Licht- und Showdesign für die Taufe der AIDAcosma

Und da mergen wir uns rein und nutzen quasi die Schiffsbeleuchtung ebenfalls mit.
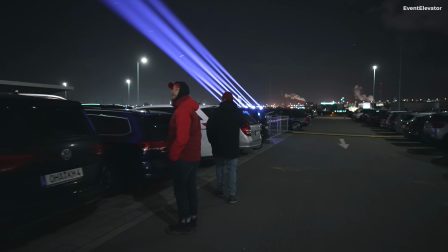Hinter dem Schiff haben wir 7, wir nennen das Megabeams, Megabeam-Päckchen gepackt.
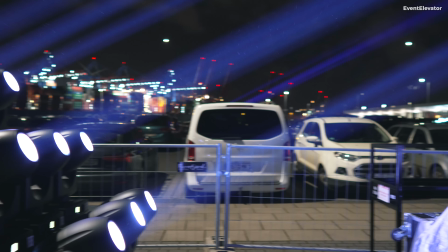Das sind jeweils 9 Kleipaki Stilos, die
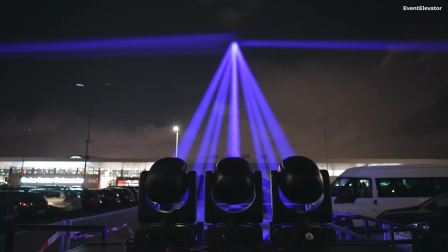dort sich befinden und uns helfen, der ganzen Szenerie eine Tiefe zu geben. Beim Broadcast-Event ist es eben ganz wichtig, da wir dort auch mit einer Filmdrohne fliegen, dass wir
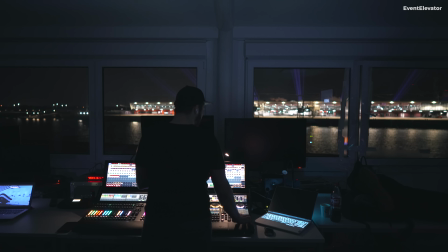nicht so einen toten Bereich hinter dem Schiff haben und auch da eben das Surrounding ein bisschen illuminieren und in Szene setzen.
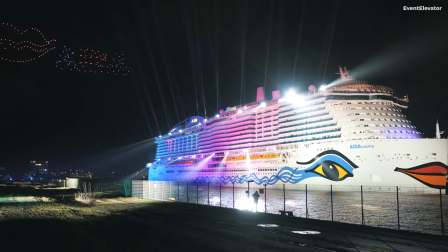Und deswegen gibt es dort nochmal so eine dritte Ebene, die uns eine Tiefe bringt. Das Thema der jetzigen Schiffstaufe ist ja, die Welt wird bunter.
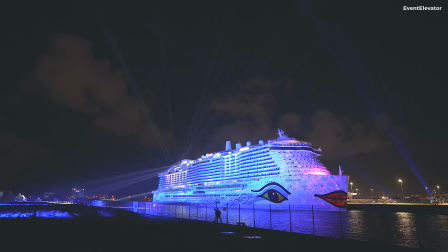Und wir haben den Stilos deshalb ausgewählt, weil er eben in den Farben so einen enormen Punch hat. Er hat eine additive Farbmischung. Das heißt, man nimmt halt kein Licht raus, sondern addiert es hinzu.
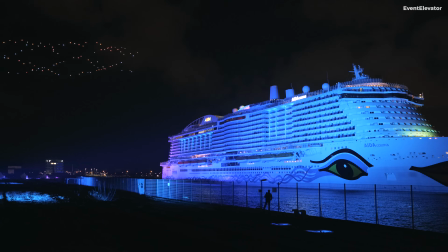Und das hat super überzeugt.
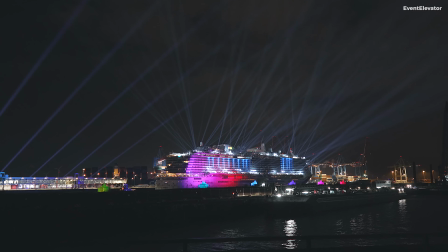Also wir haben uns den Outdoor angesehen, auch in diesem Beam-Päckchen mal so zusammengestellt, um zu gucken, was kommt da raus.
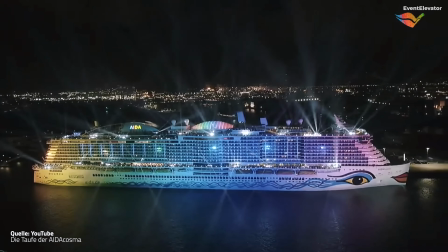Und das war super. Das ist echt ein ziemlich cooles Gimmick so für draußen. Ich konnte den Prototypen von dem Cameo H5, von dem Otos H5, konnte ich mir bei Nicklin im Lager angucken.
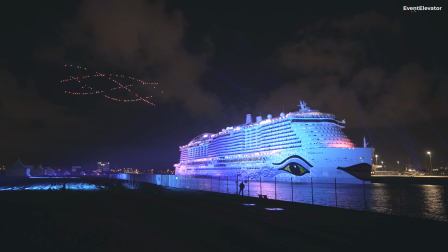Und tatsächlich haben die das dann eben möglich gemacht, dass sie zügig gebaut und ins Flugzeug gesteckt wurde,
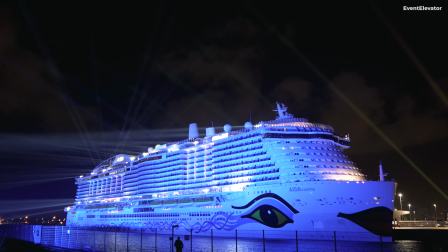um die halt eben rechtzeitig für das Event hierher zu kriegen. Das ist echt eine gute, ich würde sagen, bodenständige, solide Lampe.
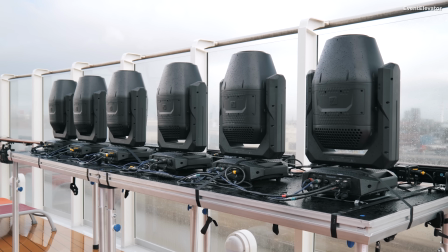IP65, also komplett outdoorfähig, hat ein exzellentes Preis-Leistungs-Verhältnis und der Output überzeugt.
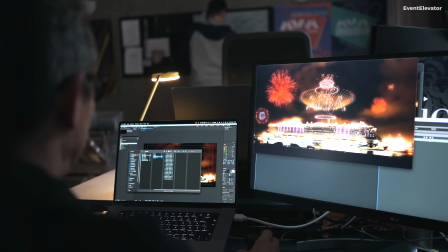Wir haben ja ein System entwickelt aus, wir nennen es mal Overlay oder Pseudo-XR.
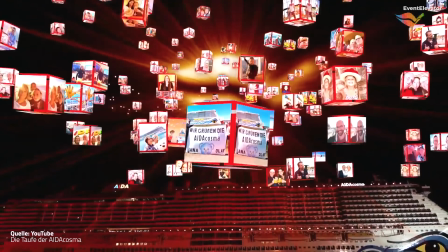Also wir haben fest eingebaute Kameras und sind dadurch in der Lage, weil wir 4K vorproduzieren, dass wir in einem gewissen Maße bewegte Kameras haben können,
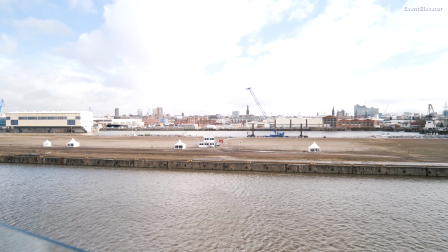die fix eingebaut sind da unten und dann aber eben digitalen Content als Overlay gestatten. Gleichzeitig gibt es ein echtes Live-Layer, das sind Drohnen. Wir haben hier 250 Drohnen von Zauber an Start.
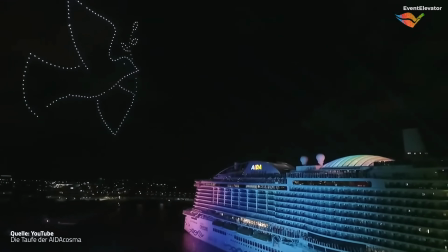Und ich glaube, das Besondere ist, dass eben die Menschen an Bord was miterleben können.
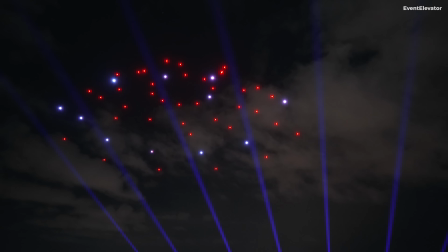Und das ist bei einer Schiffstaufe immer sehr schwierig, wenn man ja eher die Außensicht hat auf das Schiff. So dass wir in dem Fall gesagt haben, durch eine seitliche Verschiebung können die Gäste an Bord
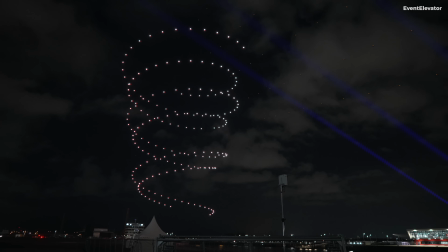teilhaben und gleichzeitig aber eben auch das für Streaming sehr interessante Bilder liefert.
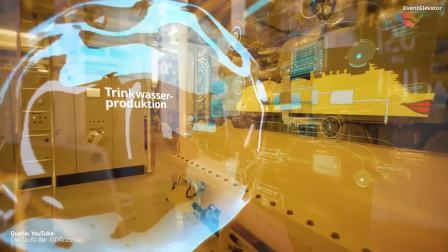Es gibt Parts, die über das Live-Bild praktisch drüber gelegt werden, um eine Illusion zu erreichen, wie zum Beispiel ein Feuerwerk, aber auch grafische Elemente. Ein Part ist zum Beispiel, der sehr zentral ist. Die AIDAs haben ja alle ein Gesicht, also vorne das Auge und diesen Kussmund.
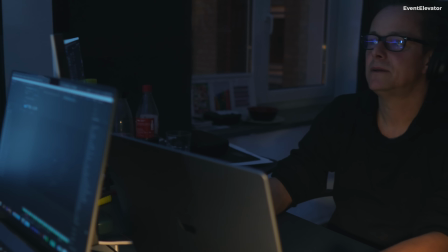Das ist ja so eine Art Logo von der AIDA. Und in einer Sequenz wird das Auge auch aufgehen oder mal zwinkern.
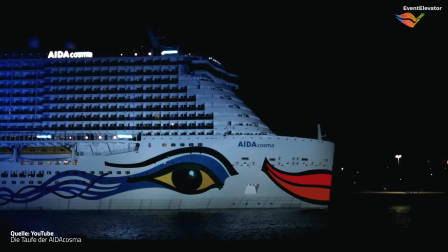Sowas produzieren wir halt vor. Das funktioniert, indem wir das mit Filmen, die Alpha-Kanäle haben, produzieren. Und die werden dann vor der Show, da haben wir noch 3 Tage für die Programmierung, dann wird das alles ins Medienserversystem praktisch eingeladen und dann ist das eigentlich so ein bisschen wie ein Projection Mapping, kann man sich das vorstellen. Also wir warpen dann die Sequenzen nochmal genau auf die Kameras, die wir vorher definiert haben.
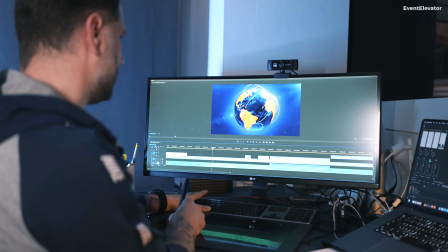Bei dem Projekt der Taufinszenierung war so ein bisschen die Problematik, wie kommen wir mit unserem Motion Design auf die Kamerabilder drauf?
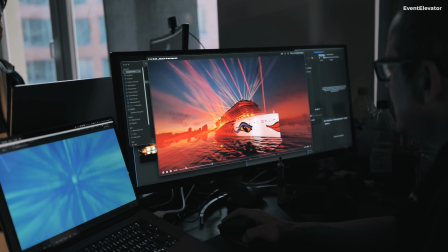Wie können wir das gut implementieren, ohne dass es fehlerhaft aussieht, ohne dass es einfach wie draufgelegt aussieht.
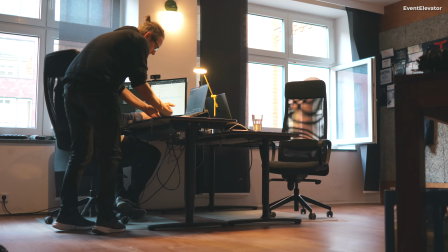Und haben da in einem relativ frühen Stadium dann schon gesagt, okay,
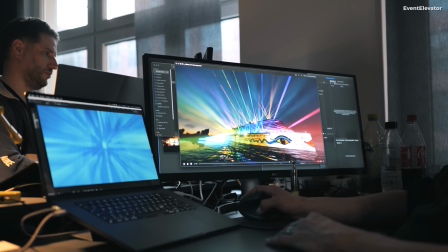es wird natürlich schwierig, wenn die Kameras sich bewegen, weswegen wir dann relativ früh hingegangen sind und gesagt haben, okay, wir brauchen fixe Kamerapositionen.
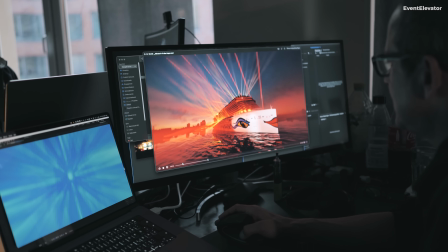Diese 4 fixen Kamerapositionen laufen in einen Medienserver, das ist in dem Fall ein D3-Medienserver sein.